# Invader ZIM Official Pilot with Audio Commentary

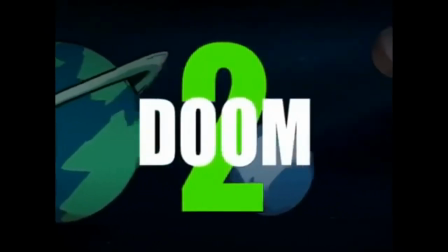(0:02)
This is how it all began, the most freakish Zim episode ever. It's not freakish, it's just not at all like the series ended up being.
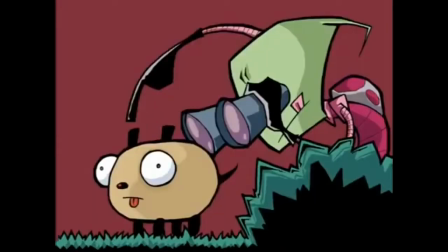(0:11)
Is that John Gary? Yeah, that's John Gary who went on to do the Mysterious Mysteries announcer for the series.
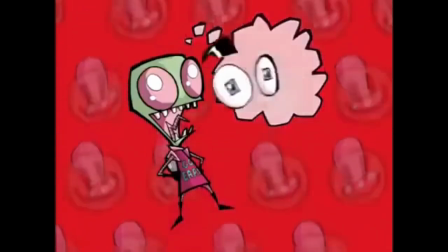(0:18)
I like the video. Well, we did these last minute.
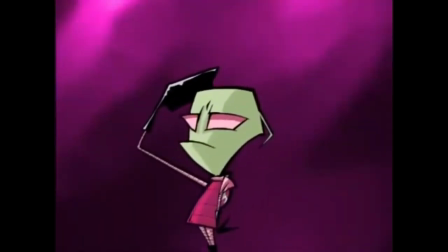(0:21)
We were going to have a title sequence, but then we needed to do something very quickly to sort of explain the story.
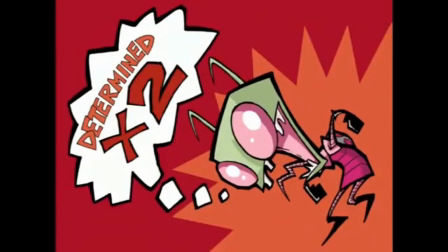(0:27)
This is the pilot, so we had to explain basically why this should be a series.
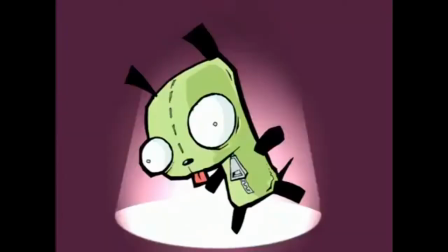(0:32)
So it's basically a colored animatic. It's basically a commercial for the studio to see if they want to pick up the show, which they did and then regretted.
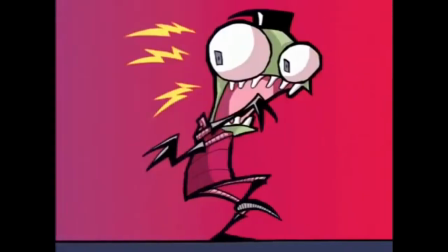(0:41)
This intro is the first thing I ever colored for the show. But we got it made, so we laughed, you know, evilly.
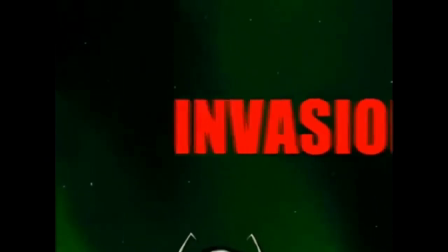(0:47)
I have to admit, I never thought that it would go past the pilot. Is that right? Yeah, well, I didn't think so.
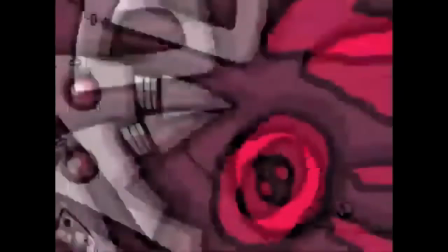(0:52)
I wasn't planning on it.
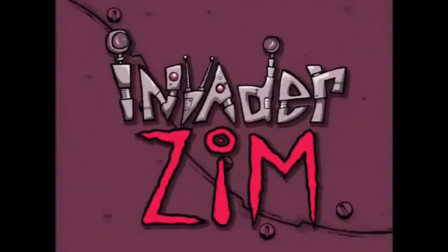(0:53)
I thought I was going to make a little cartoon and then go back home and work on my comics, and it just didn't stop until it stopped harder than we ever could have expected.
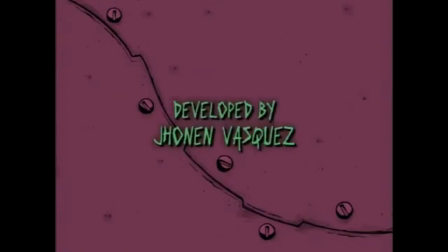(1:02)
Did Kevin do the music on this cartoon? Kevin didn't do the music. Let's see, this was my friend Mark, who did the title theme.
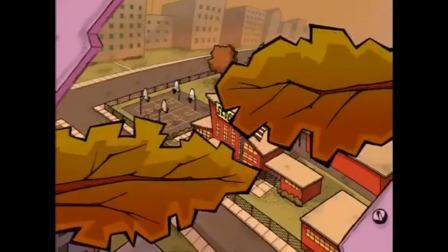(1:10)
Oh, wait, the Zen theme doesn't get used in the pilot. No. Oh, there's, do you like that music?
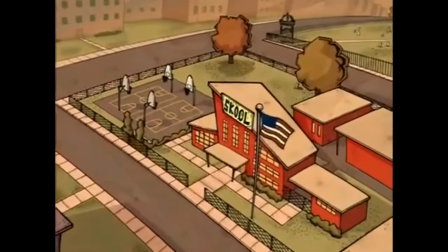(1:17)
Oh, this? Was this not Kevin? No, this isn't Kevin anymore. This is, uh... Mark Torre Torre.
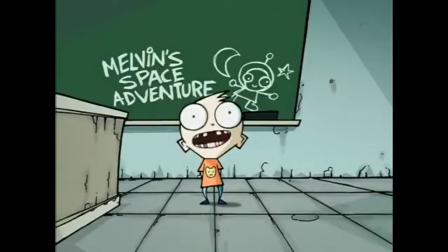(1:22)
No, Mark didn't do the music. for the actual inside stuff here. Oh, this was, uh, Antoinette Spolin?
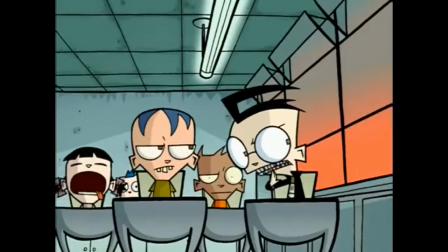(1:29)
No. Hey, who did do the voice for, uh... Hm? Uh, this is, uh, so...
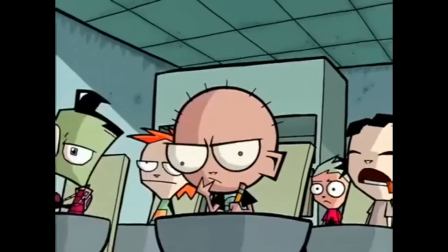(1:36)
So, you've always been Dib. Yes, I have. You were, the second I heard your voice, I pretty much tried to get you to be Dib, and you did, and...
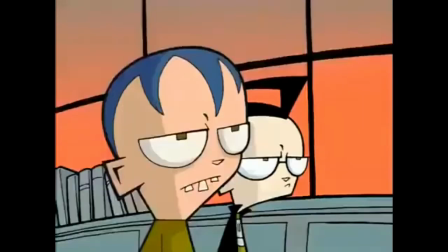(1:44)
And I was thankful ever since. I sound different in this room. You sound different because you're not you.
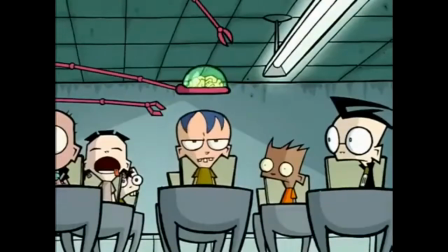(1:50)
Oh, I'm not? Well, who am I? You're Richard Horvitz.
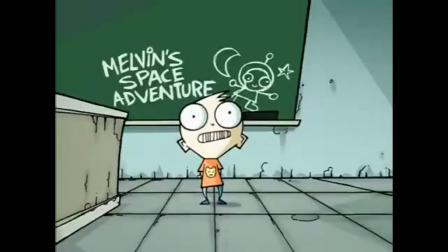(1:55)
The voice for Zim here is Billy West, who a lot of you would recognize from Ren and Stimpy as Stimpy, or Futurama as doing Fry's voice.
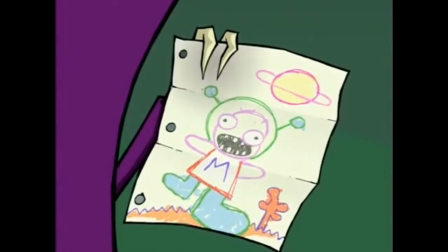(2:05)
What an accomplished voiceover artist in his own right, wouldn't you say, Richard? Who's that? Mr. West, Billy West.
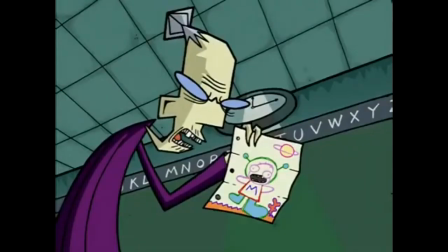(2:12)
Adam West? Batman?
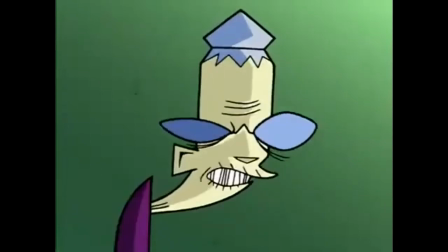(2:16)
Richard was asked to come in later, though, and re-voice this. This isn't him here, but he was asked to re-voice it just as a tester.
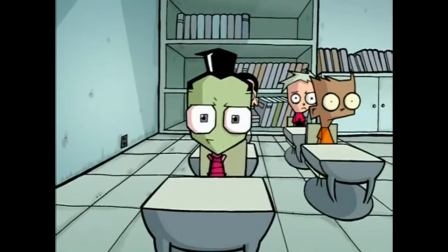(2:22)
That's true. We went through a couple of different voices. We had the original person who laid down the first voice track that we animated to was Mark Hamill.
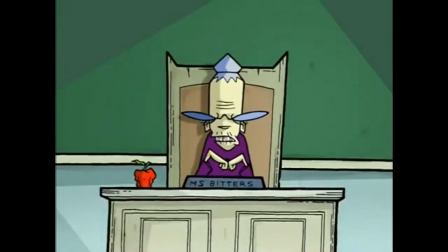(2:30)
Oh, Luke Skywalker. Luke Skywalker, or the Joker from the Batman animated series. And it didn't work out necessarily. You know, the sound of it, it wasn't necessarily Zim.
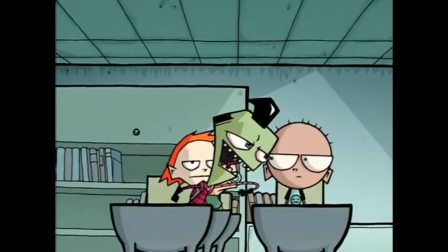(2:41)
Then what? Then we went on to Billy West. Then what? Billy West. What do you think the main difference between Richard and Billy was?
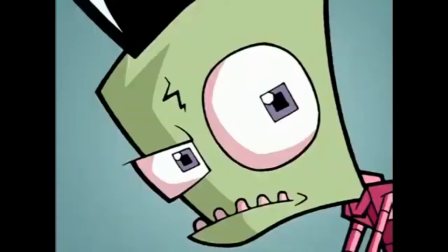(2:50)
What did Richard bring to it? Well, at the time, the only reason that we didn't go with Billy West was that his voice was a little too familiar at the time to me.
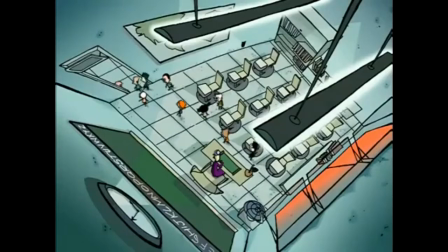(2:57)
I associated him with another science fiction comedy show, which was Futurama. Translation, for those of you listening, that's just financials cost.
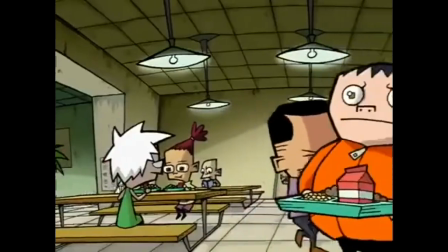(3:05)
Oh, yeah. So I thought, who can I find,
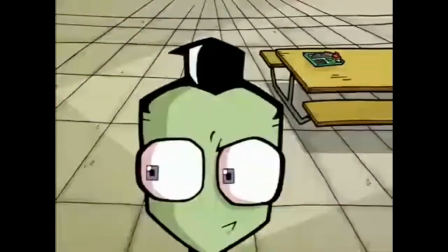(3:08)
who can I find that just is not at all a well-received voice actor?
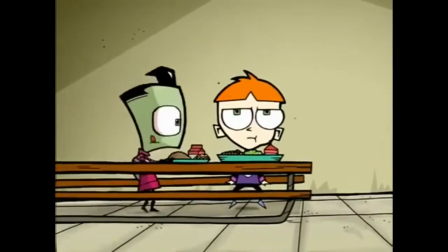(3:16)
Someone who's just going to not remind anyone of anyone else, any other character because they didn't leave an impression on the minds of the audience.
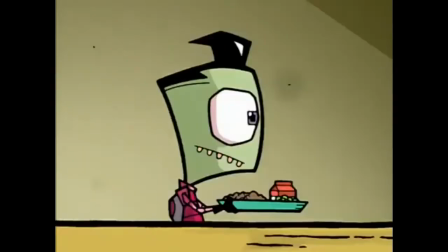(3:25)
So Andy was going to be Zim originally?
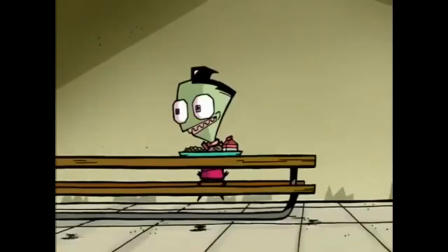(3:30)
Good save, good save. No, but honestly, what is... No, but you were doing, Richard, you were doing Angry Beavers at the time.
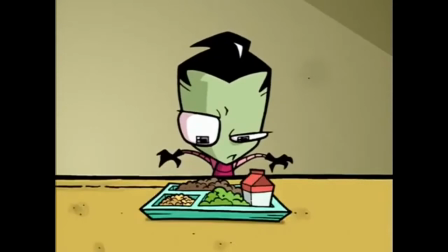(3:35)
Yes, I was. And when it finally came time to decide on a final Zim, we had a lot of trouble because,
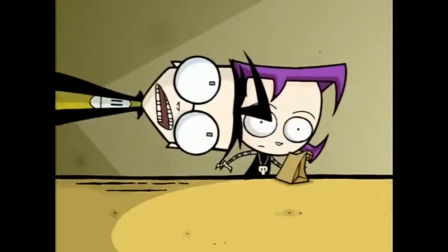(3:42)
well, no, but there were people at Nickelodeon that still associated you with Daggett, the Daggett character from Angry Beavers,
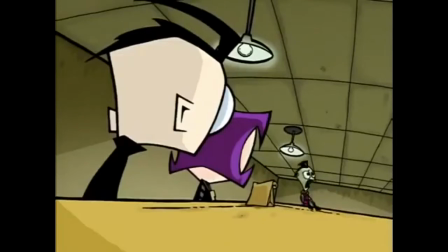(3:47)
but I kept saying, but I love his voice. I love his voice. I love it.
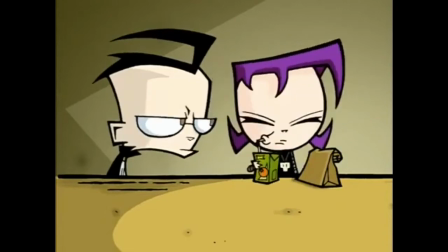(3:52)
And there was a big deal, big to do about getting you to actually work on the show.
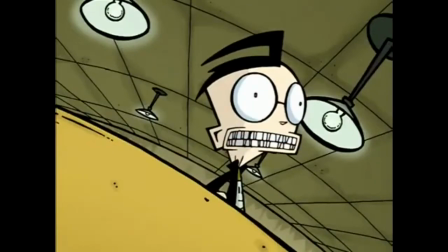(3:58)
Do you remember what made it so that you actually ended up as Zim?